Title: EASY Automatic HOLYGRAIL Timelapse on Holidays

Want to see our first Holy Grail? Stick with us and I'll show you how I made it.
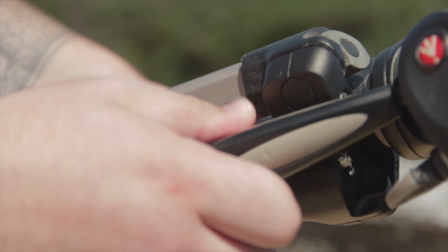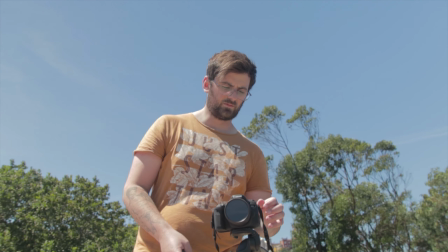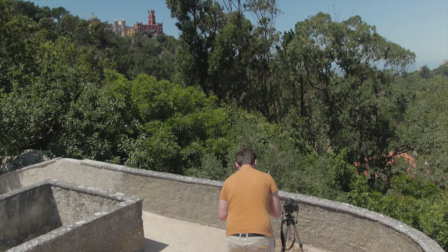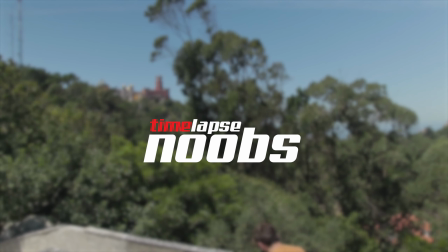Hello guys, so Ricardo showed you a little bit of Aveiro and now I'll show you a bit of what I've seen on my holidays. I'll share with you my failures in some settings and how I made some of the following time lapses. Let's begin then.
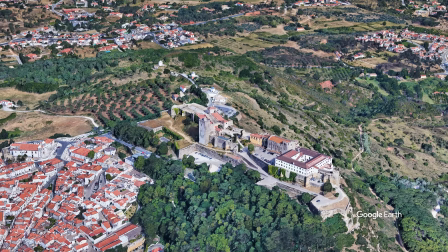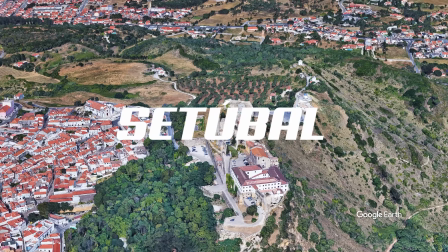First of all, I went to Palmela and stayed on the castle, which allowed me some time to do some time lapses around it.
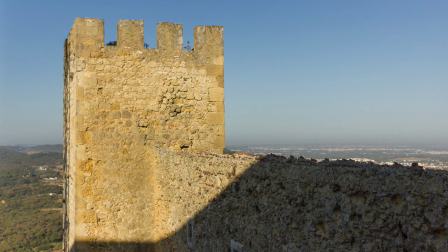62s
And this is my room view. I got this on the early morning.
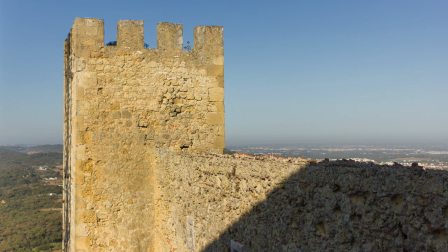68s
Well, not too early, but I got the desired effect. The sun rising and illuminating the walls of the castle.
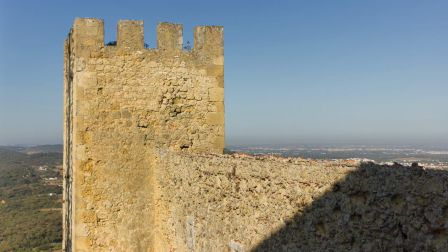75s
For this sequence, I've shot around 900 photos with a 3-second interval.
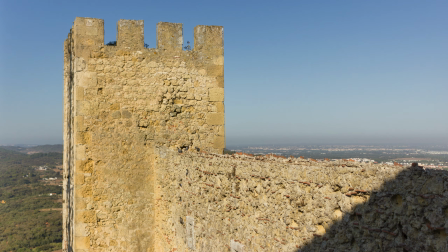80s
I wanted a smooth and somewhat long transition on the shadows.
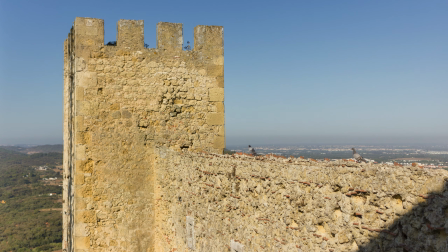85s
As the Canon T2i with magic lantern installed was shooting this, I walked to another spot on the castle and made another time lapse.
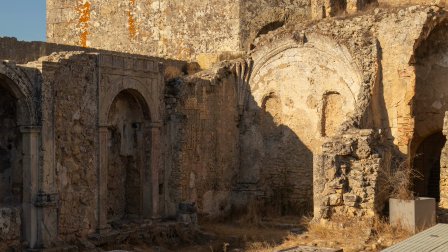94s
This time using my 77D and with different interval times so I could check some differences.
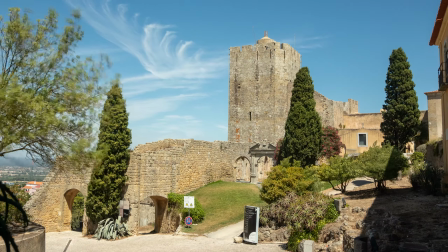100s
For this one I've used 6 seconds of interval. Then, after all this and some wandering around town while the rest of the family was relaxing, I had some time to shoot another one on the wider point of view of the castle.
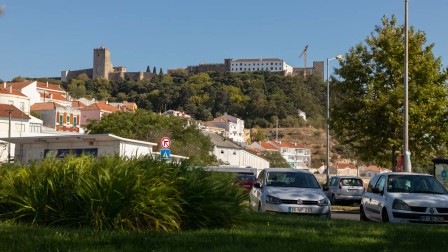114s
This time I was shooting with 2-second interval and 1-second exposure, using for that a ND1000. And so you guys could see a bit more of the city and the castle itself. Enough on the castle, let's see what I got from the local beaches. The settings used for these time lapses were all the same, 2-second interval, 1-second exposure. The first is shot in Comporta Beach and the other two in Sesimbra.
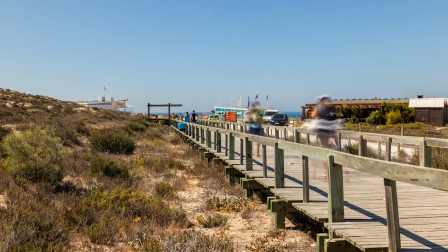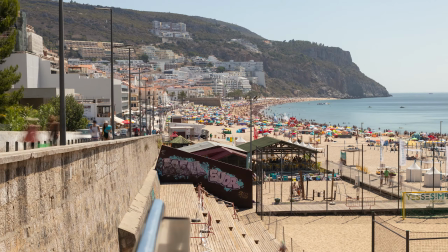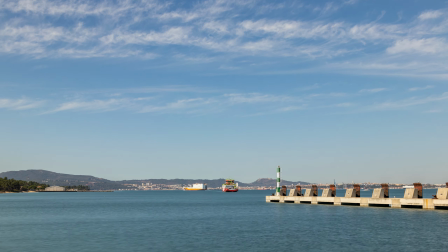156s
We traveled by ferry boat to Troia and then went to Comporta, and going back I had some time to capture the boat arriving. When we arrived in Setubal, we went to São Filipe Fort. There we got a couple of drinks and exactly from the same spot,
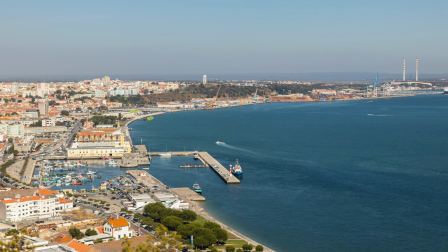173s
with just panning the tripod head, I got these 3 time lapses, all using the previous settings.
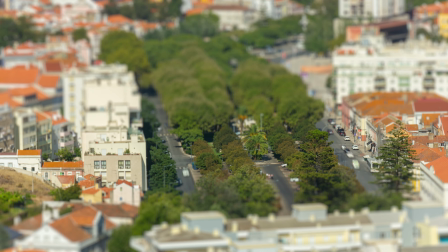Now it's time for the Holy Grail. We were only a couple of days in Palmela at the castle, and from there we went to a different hotel, and since I've already knew it had large windows, I was hoping to get a proper Holy Grail out of the site. We stayed there for 2 nights and the first attempt was this one. I've shot in time-lapse video mode with 7-second interval.
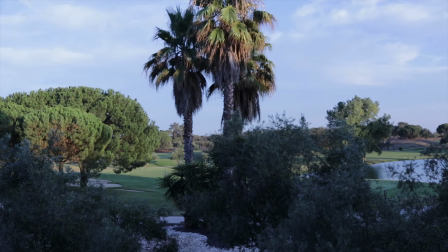209s
I've started it around 7 PM and we went to have dinner.
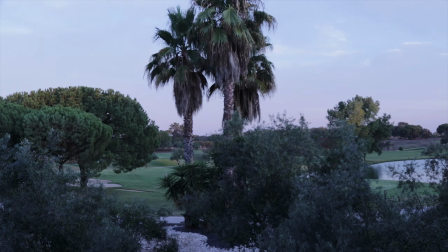213s
As we got back, I checked it and well, it wasn't as I wanted or even closer.
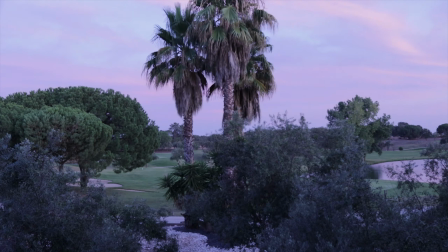219s
As you can see,
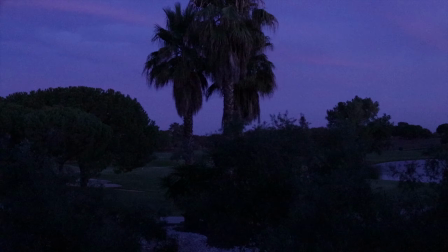220s
there's a lot of noise as soon as it gets darker and I started thinking on an alternative to try to get right on the following night, the last night there. So after thinking and viewing some YouTube videos, I've decided to dial the P mode and fix the ISO to 200.
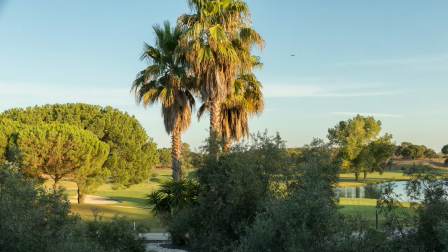239s
And I've got this.